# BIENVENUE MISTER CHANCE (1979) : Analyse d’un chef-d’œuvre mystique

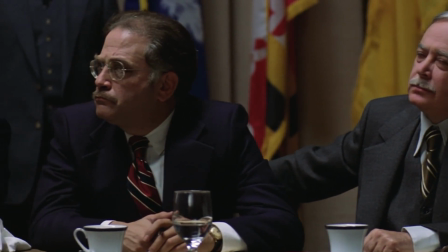[4:07]
» M. Chance se révélera alors comme un conseiller politique visionnaire auprès du gratin de Washington et deviendra rapidement une figure médiatique très importante.
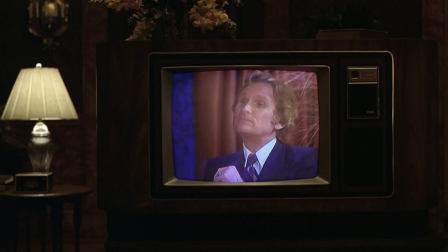[4:16]
Du coup, jusqu'où ira l'ascension de cet imbécile de chance jardinier ? C'est là tout l'enjeu du film. Évidemment, on pense tout de suite au conte philosophique de Voltaire, Candide, ce qui place Bienvenue Mister Chance comme quelque part l'ancêtre cinématographique de Forrest Gump, puisque dans les deux films, on suit plus ou moins la même trame,
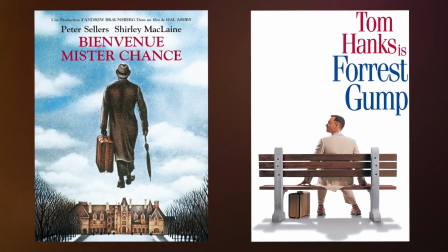[4:34]
avec un personnage naïf, une sorte d'idiot du village,
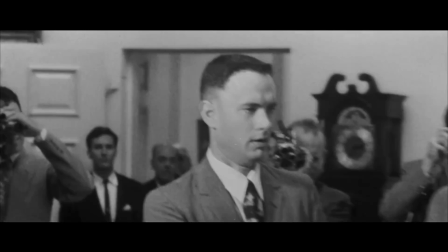[4:38]
qui gravit bien malgré lui l'échelle sociale grâce à des coups de chance et qui l'amène à devenir une personnalité publique importante.
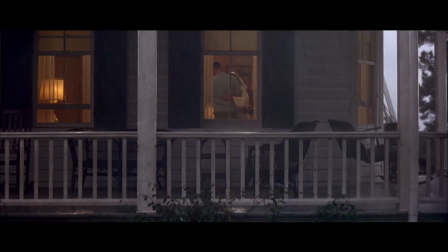[4:45]
Mais là où le film de Zemeckis présentait un conte moral où la bienveillance et l'ignorance amenaient le héros à réussir sa vie,
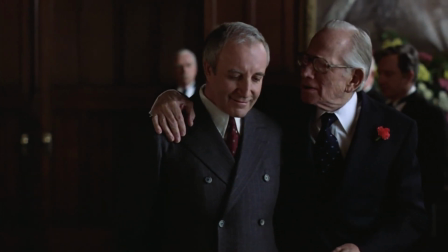[4:51]
le film de Halashbi raconte sa fable avec une approche beaucoup plus ironique et acide sur le fonctionnement de notre société.
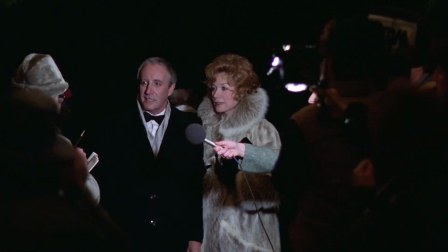[4:57]
La réussite de M. Chance ne symbolise pas ici un accomplissement,
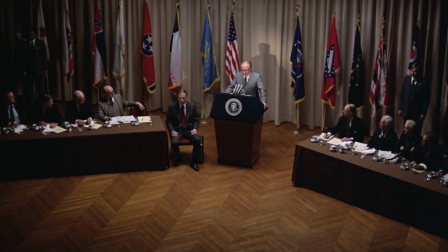[5:00]
mais plutôt un constat effrayant sur la perdition d'une société capable de donner du crédit à un imbécile.
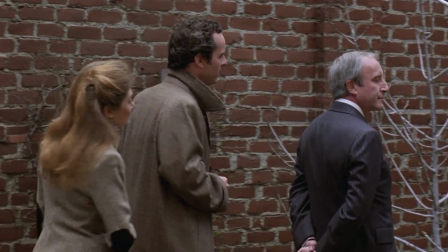[5:06]
L'autre grande différence réside essentiellement dans le traitement du personnage de M. Chance, qui ici est dénuée de tout ressentiment,
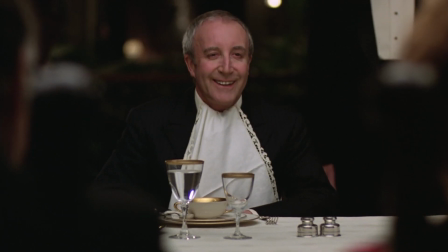[5:14]
de tristesse, de souffrance et n'est caractérisée que par une seule émotion, celle d'un enthousiasme bébête et permanent là où Forrest Gump,
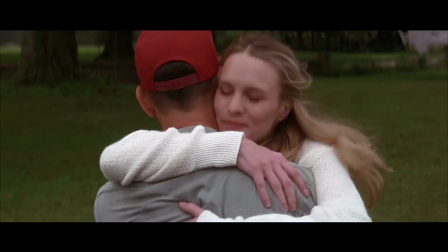[5:22]
malgré sa naïveté, exprimait un spectre émotionnel beaucoup plus large allant de la joie de vivre à la rancœur, en passant par la colère et la mélancolie.
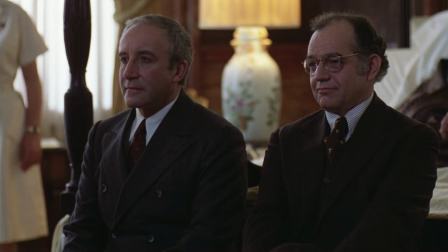[5:29]
Monsieur Chance est donc beaucoup plus déshumanisé qu'un Forrest Gump déshumanisé par son manque d'émotion, ce qui le rend presque irréel, comme s'il venait d'une autre dimension.
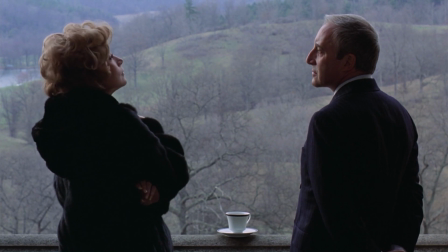[5:39]
Un personnage irréel et déshumanisé auquel on arrive à croire malgré tout grâce à l'acteur de génie Peter Sellers,
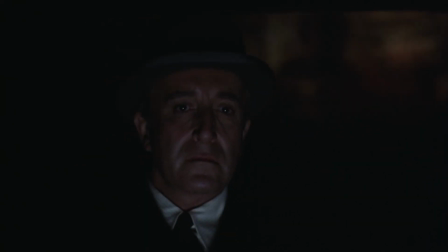[5:45]
qui signe ici tout simplement l'une de ses meilleures performances.
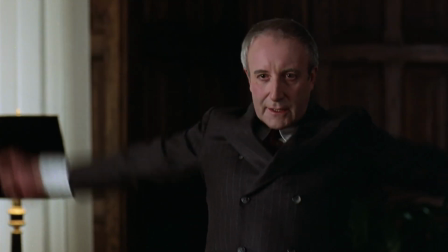[5:49]
Certains disent même qu'elle constitue le pic de sa carrière, tellement sa transformation en cet homme lunaire est convaincante.
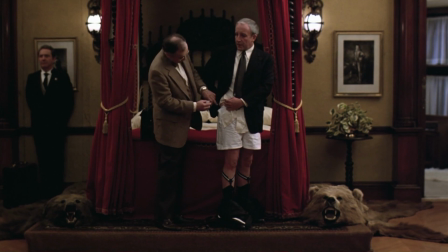[5:56]
Et il signe aussi par la même occasion l'un de ses tout derniers rôles à l'écran, puisqu'il décédera d'une crise cardiaque quelques mois après la sortie du film.
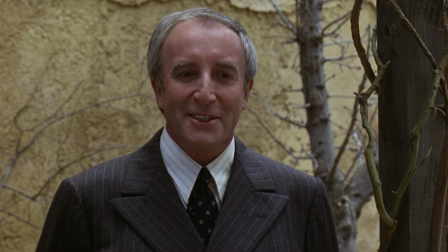[6:03]
C'est véritablement la prestation de Peter Sellers qui rend ce film si étrange et magnétique, tellement l'acteur semble être habité par son rôle.
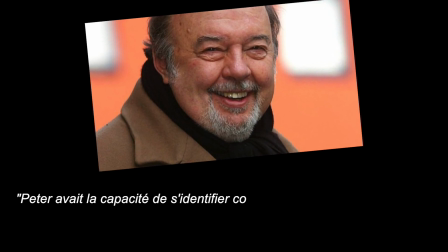[6:11]
C'est le réalisateur Peter Hall qui déclarait d'ailleurs à propos de l'acteur « Peter avait la capacité de s'identifier complètement à une autre personne et de penser comme s'il était physiquement,
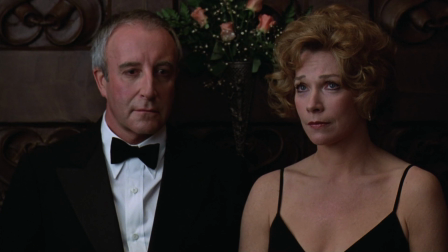[6:20]
mentalement et émotionnellement dans sa peau. » Et c'est exactement ce qu'on ressent devant la prestation du comédien. On a l'impression de voir une sorte d'absence sur le visage de l'acteur, comme si son cerveau s'était mis hors service,
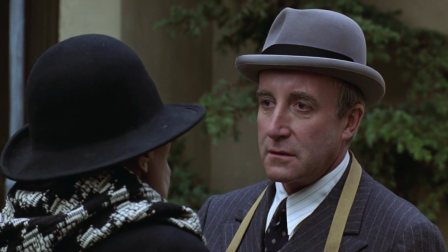[6:31]
comme si l'homme derrière le personnage n'était plus perceptible.
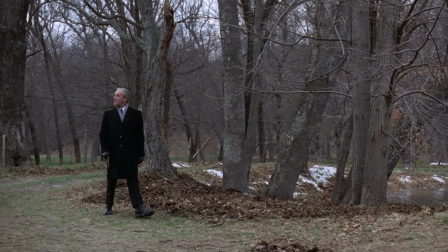[6:35]
Au-delà du scénario, c'est donc le jeu d'acteur qui contribue véritablement à la dimension mystique de l'histoire,
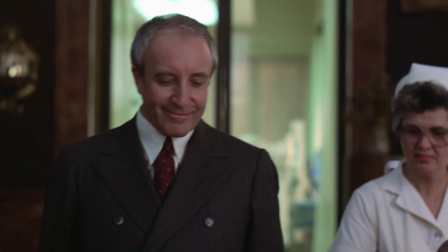[6:41]
mais la dimension mystique, nous y reviendrons plus tard.
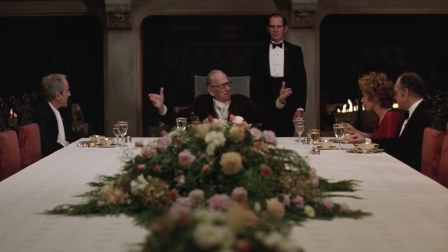[6:44]
En ce qui concerne la mise en scène de Alashbee, même si elle reste plutôt sobre et sans véritable fulgurance esthétique,
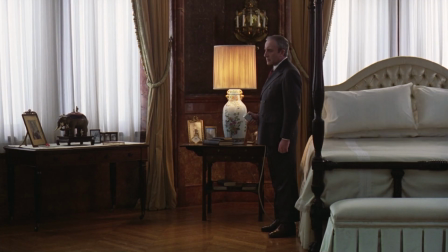[6:50]
elle concorde parfaitement avec le caractère apathique de son personnage principal, car elle reste plutôt discrète et épurée,
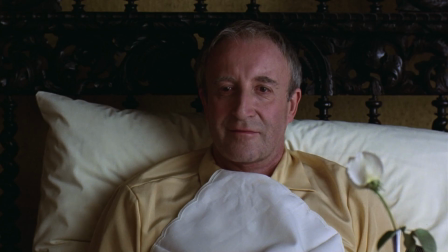[6:57]
comme si elle voulait rester neutre sur la véritable nature de Monsieur Chance, histoire d'entretenir le mystère jusqu'au bout. Mais pour moi, la grande force du film, c'est surtout sa richesse thématique, qui nous amène à avoir plusieurs niveaux de lecture fascinants.
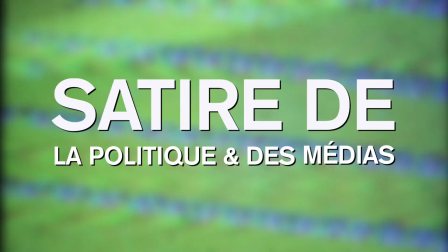[7:09]
Premier niveau de lecture, la satire sur le monde de la politique et des médias.
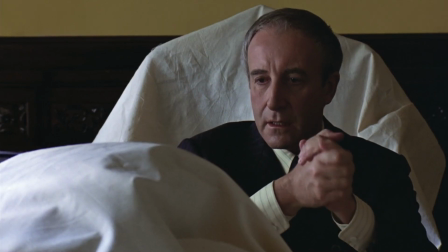[7:13]
Le personnage de Change Jardinier nous est présenté comme le produit d'une société abrutie par la prédominance de la télévision.
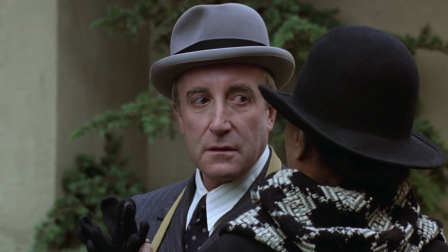[7:20]
Complètement inculte et déconnecté de la réalité, ce personnage va pourtant avoir un destin hors du commun,
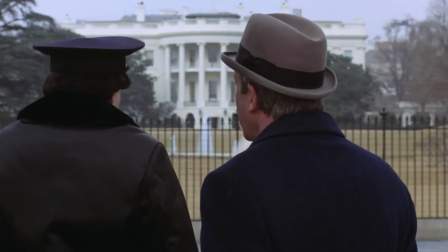[7:25]
en évoluant dans les plus hautes sphères du pouvoir, grâce à un enchaînement de malentendus en sa faveur.
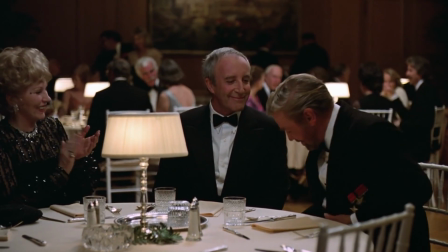[7:30]
C'est uniquement parce qu'il parle avec calme et avec une certaine élégance que les gens attribuent à Chance Jardinier une grande sagesse.
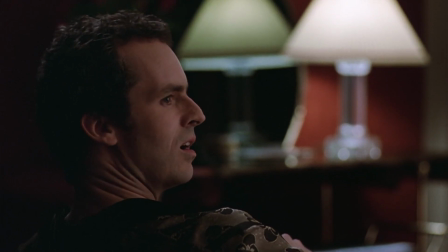[7:37] Je le trouve très brillant.
Les médias se font également berner et se font l'écho des propos de M. Chance,
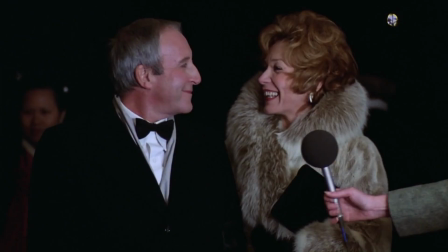[7:44]
propulsant ainsi ce jardinier au devant de la scène pour lui donner encore plus d'influence et de pouvoir sur le monde politique.
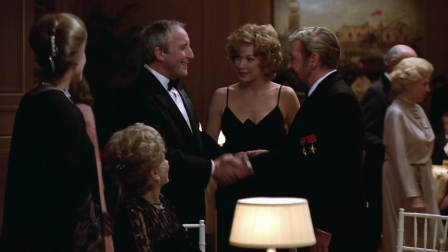[7:50]
En gros, c'est toute une société qui participe à la montée en puissance d'un abruti.
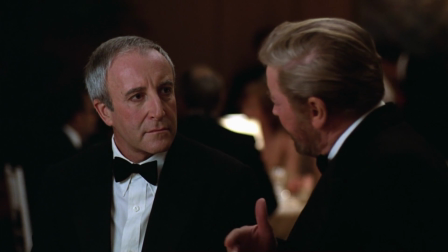[7:54]
Une façon comique de nous dire que le monde politique peut parfois être influé par le pire des imbéciles quand une société n'est plus capable de distinguer la bêtise de la pertinence.
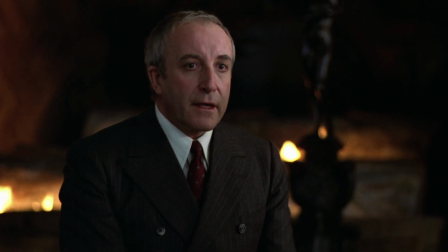[8:03] Vous avez le printemps et l'été d'abord, et puis ensuite vous avez l'automne et l'hiver,
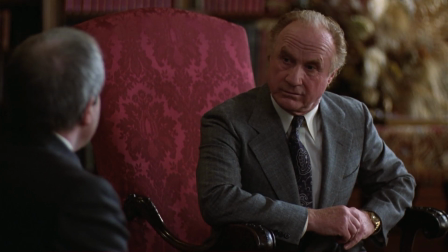[8:11] et de nouveau c'est le printemps et l'été.